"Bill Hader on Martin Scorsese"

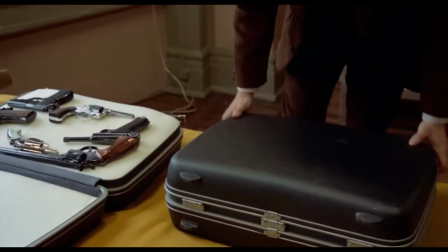0:00 I can just say personally and watching his movies and the thing that I always
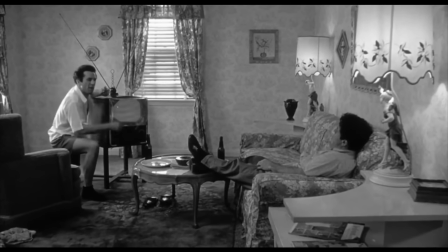0:05 get from them is that how no matter what the movie is,
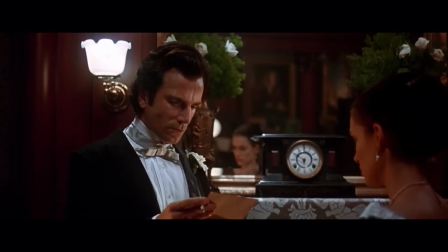0:11 you feel there's something personal to it. there's something he has to personally relate
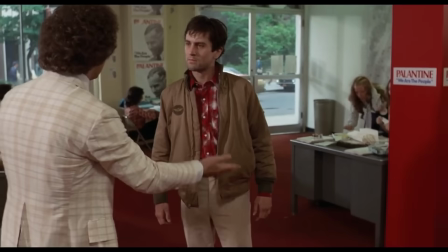0:17 to you know and the the clarity of the emotion in it and it's
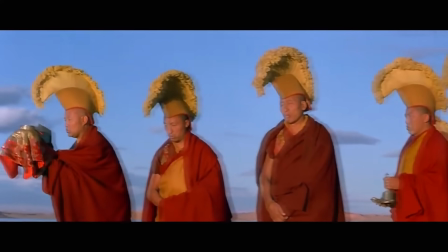0:23 like a you know just but again it feels all very intuitive you know it's like okay it's based on a book
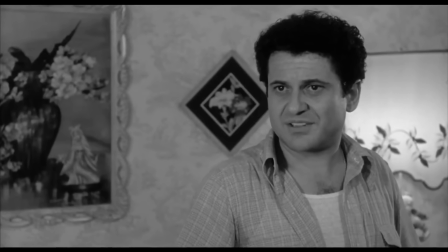0:32 we have all these characters okay well i'm just gonna make it this guy's telling you the story you know we're gonna see everything you know tax driver is the first i had
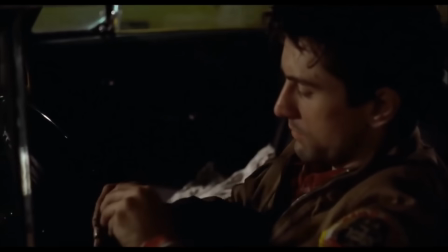0:40 the double mind blower one night where my dad my dad would wake me up in the middle of the night sometimes and say hey you know you want to
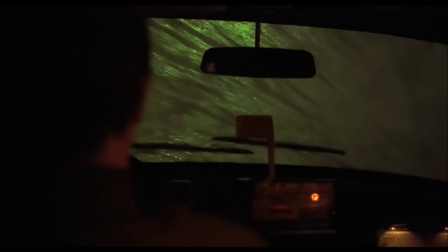0:48 watch this movie you know it's it's too you know your dad your mom won't let me get mad at me but it's one of
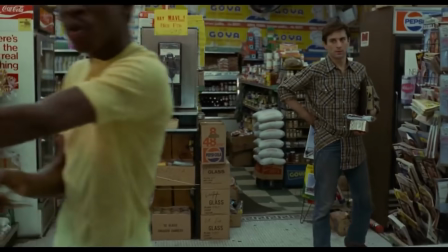0:55 my favorite movies and then one of the nights was Taxi Driver but Taxi Driver yeah and then I would watch it over and over again and I've said this
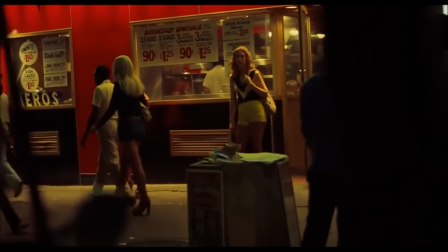1:01 a couple it's about abbreviate but Taxi Driver is the first time I saw something where it unlocked the what you could do in movies
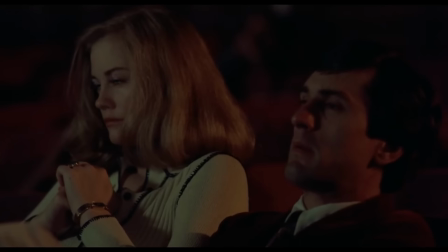1:08 where you know he takes uh civil shepherd to the porno movie terrible that shot where he's he's on the phone with her and he's saying hey did you get
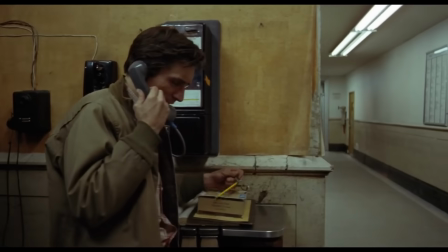1:16 my flowers and you could tell she's turning him down and the camera dollies off of him while he's still talking and i was watching
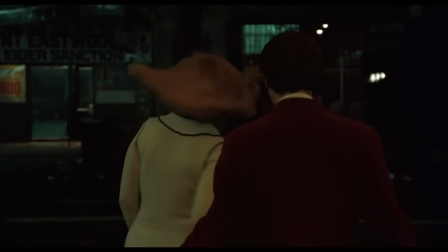1:24 it going this is so uncomfortable you know especially at 11 the idea of like a girl be embarrassing yourself like
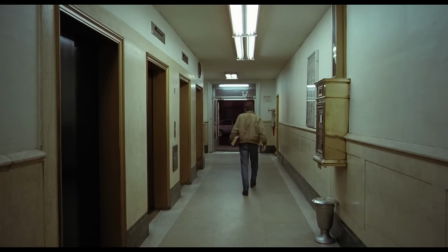1:31 that in front of a girl it's just the way i mean still it's I think it's the hardest scene to watch in that movie outside of all the violence and everything is watching
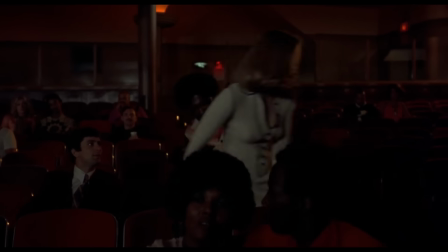1:39 him take her to the porno movie it's just terrible and you're watching it like oh god I can't watch this and then that camera dollies
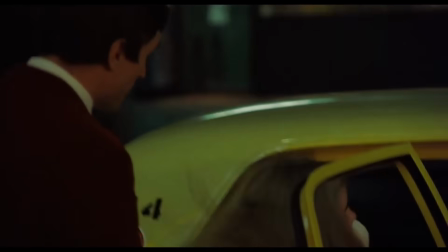1:47 off him and I went oh the movie can't watch this it's like it's like the filmmaker just went I don't want to I don't want to see this
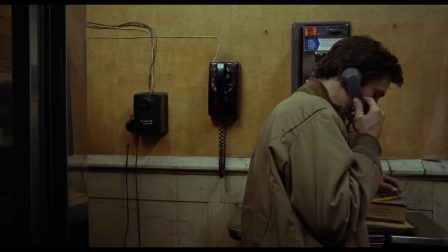1:54 let's just go down here and I was like oh you can do that you know and also when he shoots kytel the idea of point
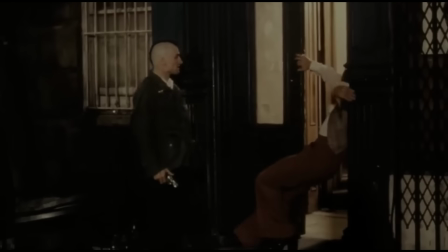2:02 of view that really when he walked you know suck on this that famous thing he shoots kytel in any other movie music he's often you know whatever he
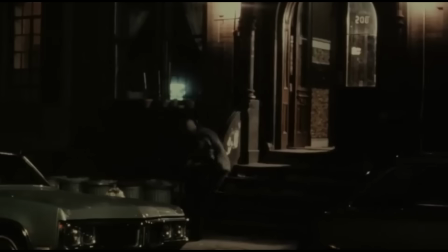2:11 shoots him oh oh and then he just follows him and he sits back down and now it's just the point of view is
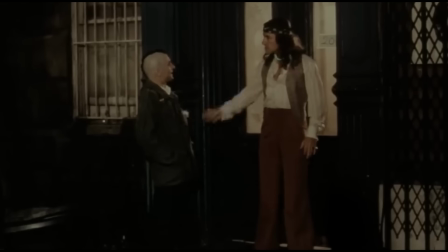2:17 you you're someone on the stoop across the street and you just saw a guy shoot another guy and now it's just you and the shooter and the shooter sat down
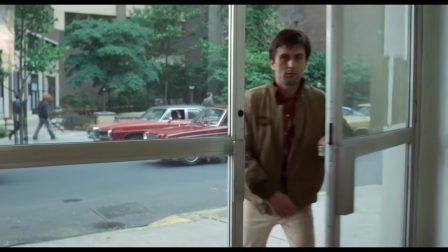2:23 and you guys are just sitting there and it and it works on some yeah level yeah but um but no i i i
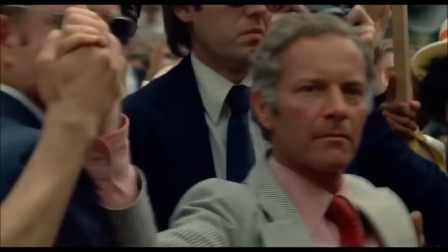2:32 really like that movie but it's a tough one it's the scene it's what they're talking about and raging bull the whole like you fuck my wife you fuck my wife
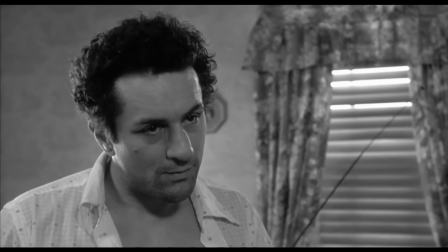2:40 what you fuck my wife you know and there's that thing where he
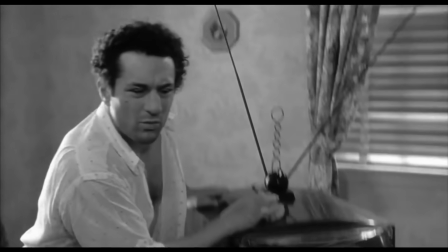2:46 was doing it on joke they're on joe pesci on his coverage and he's going and he's like you fuck my wife he's And then one take,
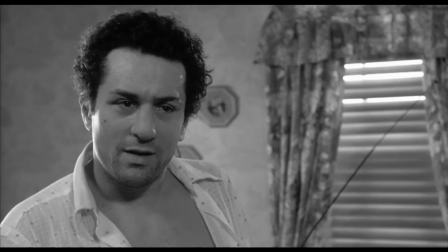2:52 he goes, do you fuck our mother? And Joe Pesci goes, what? Like that. And that's the take they use.
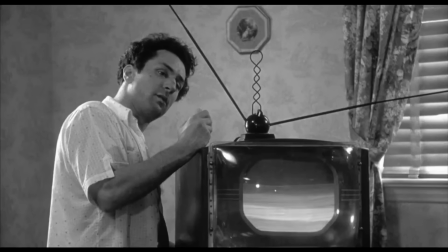2:57 The take that he's responding to do fuck our mother. He's like, what'd you say? Like, I have to give him something.
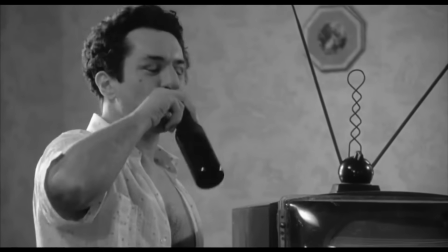3:04 You know? And he can make them in these really interesting ways, especially what he did with editing and camera movement, especially when you get to Goodfellas.
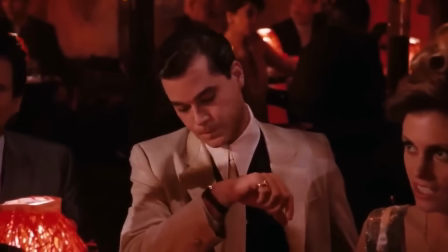3:12 But I remember being a kid and seeing Goodfellas, and I was like, well, that's the greatest thing I've ever seen.
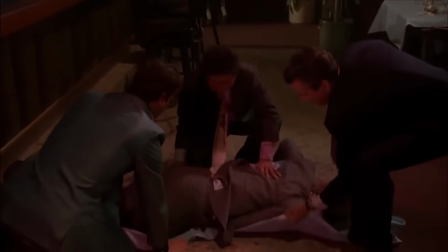3:18 Right.